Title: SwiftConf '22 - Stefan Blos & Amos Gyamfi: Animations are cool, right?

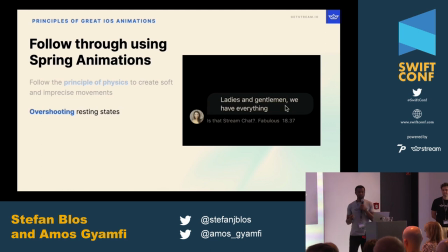[20:32]
So, you can use it to overshoot the resting state of an object. We have it in so many apps and games. If you take a look at Telegram, we have it everywhere. It is present in iMessage. We also have it in Stream's SwiftUI sample app.
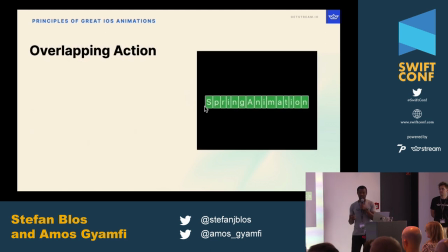[20:54]
In this example, dragging the text makes the individual letters behave as if they have a loose connection with the primary motion. This is called overlapping action, so we can use it to create cascading effect.
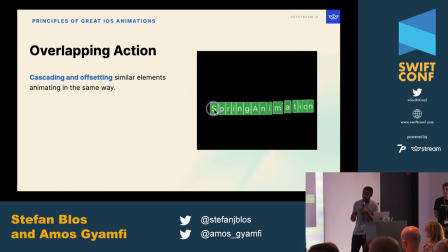[21:13]
If you have similar elements animating in the same way, we can use overlapping action to offset the begin time of the individual elements to create a cascading effect. This is great because it makes the individual elements, animating,
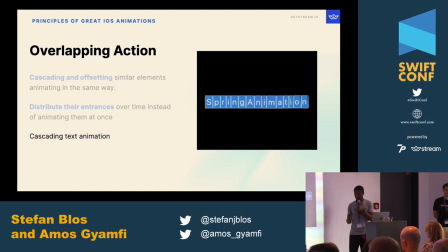[21:32]
behave as if they have a loose connection with the primary motion. Now, let's move on to the red world.
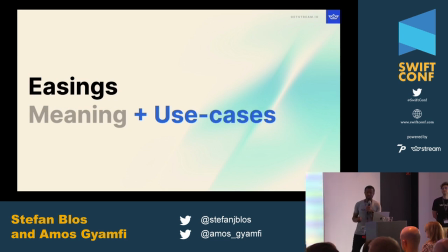[21:41]
In the physical world, when objects move, they do accelerate and decelerate. So in the digital world, we can mimic this acceleration and deceleration. We can use springs and easings to mimic acceleration and deceleration.
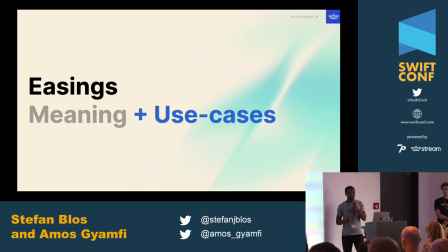[21:59]
Springs are used for modeling momentum and friction. But they don't depend on time, so they are very difficult to work with. So most of the animations you will create for your iOS apps will involve using easings. We have so many kinds of easings.
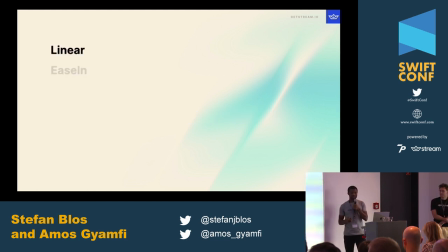[22:16]
But let's look at the standard easements that are present in co-animation, starting with linear.
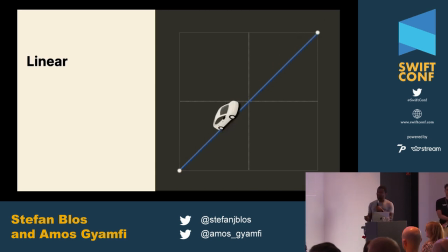[22:25]
In this example, we have an object that animates from an initial position to final position. But looking at this animation closely, we can see the object is undergoing a constant speed.
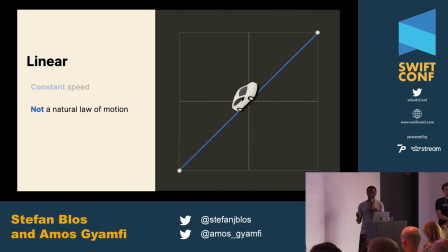[22:40]
So, the constant speed makes this animation look unnatural and it looks very mechanical. So, do you need to ignore the reason for linear completely? The answer here is no, because it has its own space in the animation landscape.
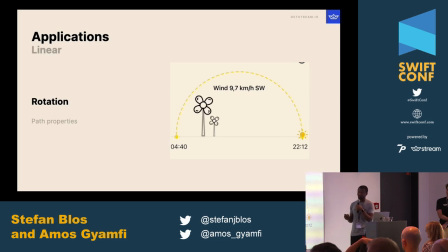[23:01]
You can use linear for creating rotational animations. We took this example from Yahoo Weather and recreated it with SwiftUI. As you can see, the objects are rotating with constant speed.
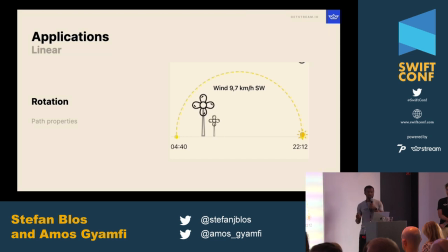[23:15]
So if you need to create any animation, that requires the object to move with constant velocity.
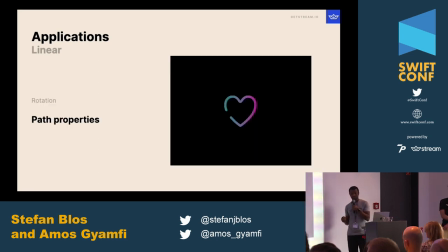[23:22]
You can use linear easing. Another example is this matching hands effect. We are using it to move the open path along the heart icon.
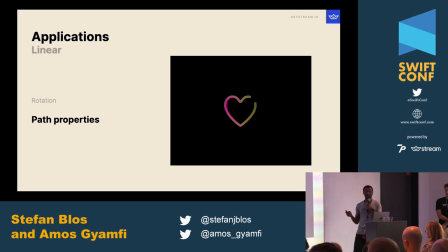[23:35]
So we can change this animation to use any other kind of easing function, but that would make this animation look really odd. So linear makes sense in this context. There are more application areas for linear.
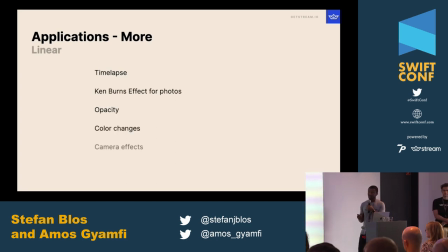[23:53]
You can use it to create term-lapse animation, animate opacity or color changes.
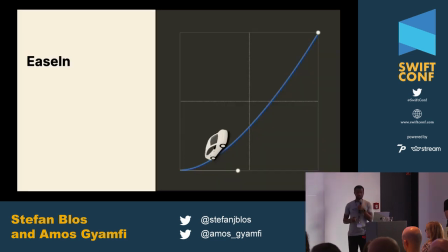[24:00]
Let's move on to ease in. In this animation, you can see the object is starting slowly and ends rapidly at the top. So you can use ease in to create auto-initiated animations.
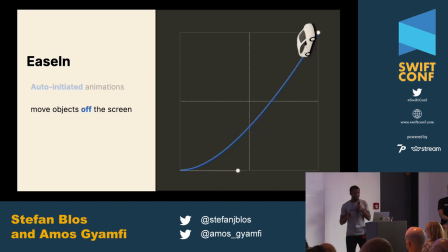[24:17]
For example, moving objects from the screen to one edge of the screen. But we also recommend you not to use isIn to create animation that involves opacity and scale because it will make the animation end suddenly.
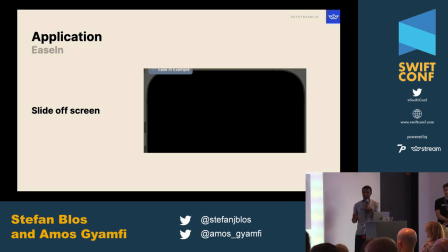[24:38]
One application area to use isIn is to use for objects that requires no attention. This object requires no attention because it is just disappearing from the screen.
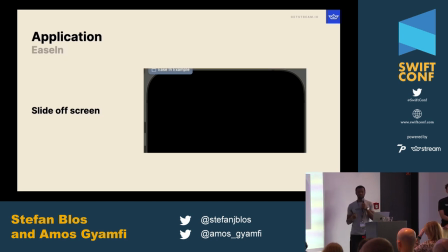[24:53]
So if you have an object that moves away from the screen, the best is to use is to use is in.
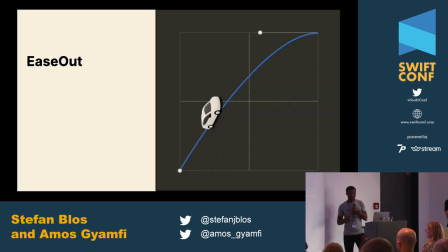[25:02]
Let's look at is out. In this animation, the object's motion starts rapidly and towards the end it slows down to create a damping effect. So as the object moves, its velocity decreases over time.
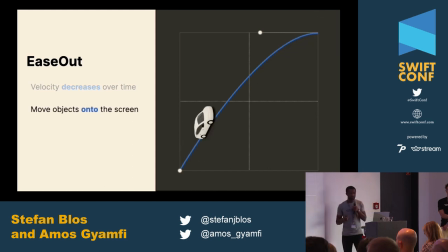[25:19]
You can use ease out to move objects onto the screen and it is perfect for creating human-initiated interactions.
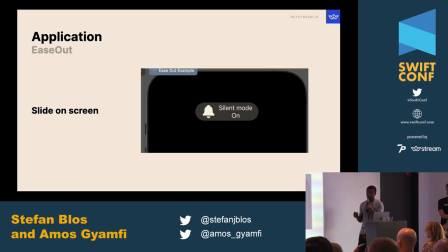[25:31]
For example, in this case, we are using it to animate an object that requires attention. It requires attention because it is moving towards the screen.
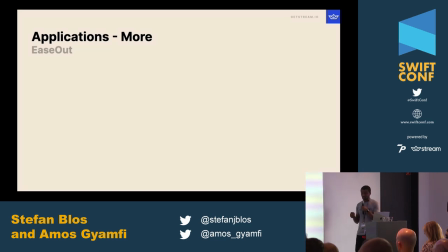[25:44]
We have a lot of application areas where you can use ease out. It can be used for creating button tabs and page-to-page interactions.
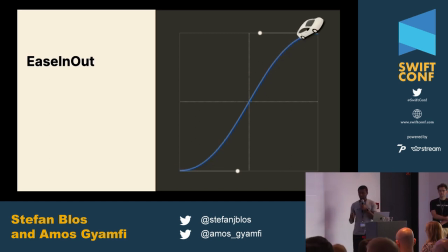[25:55]
Next, we have ease in-out. With ease in-out, it makes the animation start slowly. Towards the middle, it will just increase in acceleration. and towards the end, it will make the object slow down.
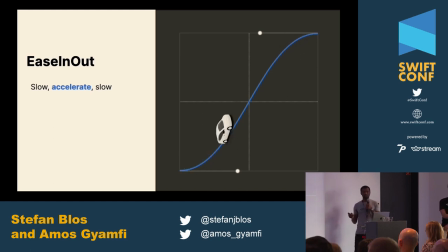[26:11]
So comparing this to real life, that is how most objects move. Let's take a look at the movement of a car. When you move a car, it will start slowly to attain a high speed and when it needs to come to rest, it needs to slow down again.
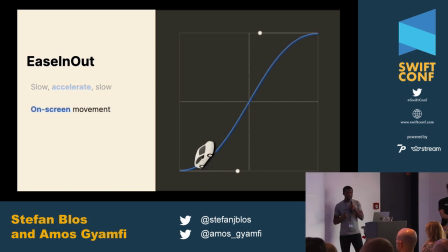[26:29]
So you can use ease in out to create on-screen motion. For example, if you have an object that moves from one end to another end, called to-and-floor movement.
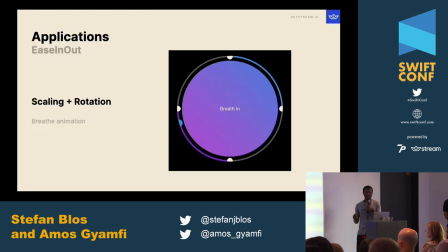[26:43]
In this example, we are using it to animate both rotation and scale transform. So both objects need to animate right on the screen. So using is-in-out is perfect in this context.
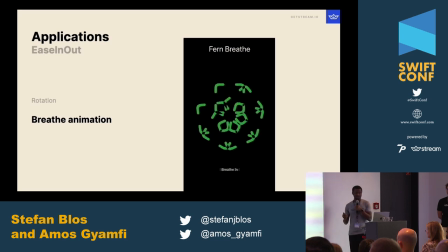[27:00]
This is also another example. We are using isIn-Out to animate rotation and scale. And since the object is animated right on the screen, this is a perfect easing.
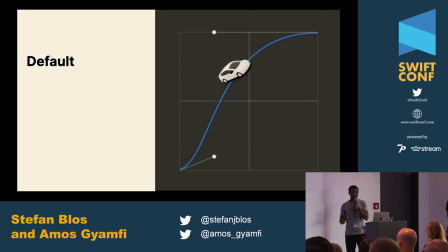[27:15]
Next, we have default. Using default, the object starts rapidly to attain high speed. And towards the end, it will slow down. So this is similar to isIn-Out. But the only difference between is in out and default is that with is in out,
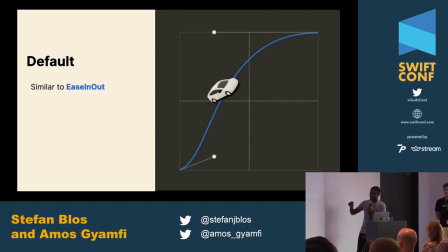[27:34]
the object starts slowly and increases its speed in the middle. With default, the object starts rapidly to attain high speed and reduce its movement towards the end. So like is in out, you can use it to create system animations.
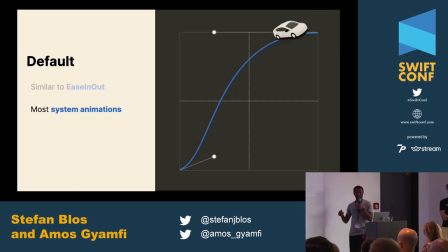[27:52]
For example, if you want your animation to mimic system animations like those on iOS, watchOS, or tvOS, you can use it to create on-screen animations.
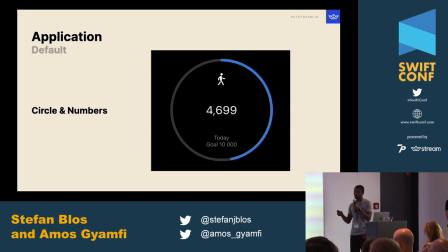[28:06]
In this example, we are using it to animate the number and also the circle because both objects are animating right on the screen.
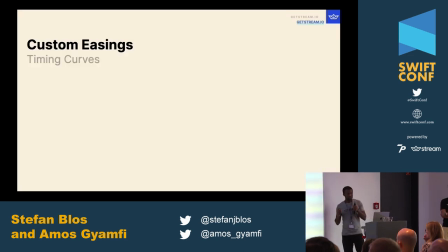[28:16]
Most of the time, the standard easings may not be what you are looking for. Luckily, we have custom timing curves in core animation. Timing curves use mathematical expressions to define how objects move with acceleration and deceleration.
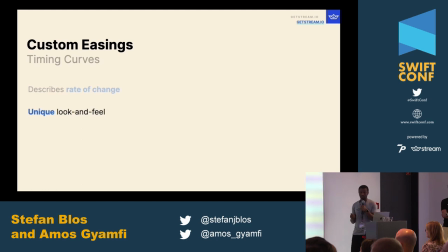[28:37]
So if you want your animation to have a unique look and feel, that means you can use any of the custom timing curves.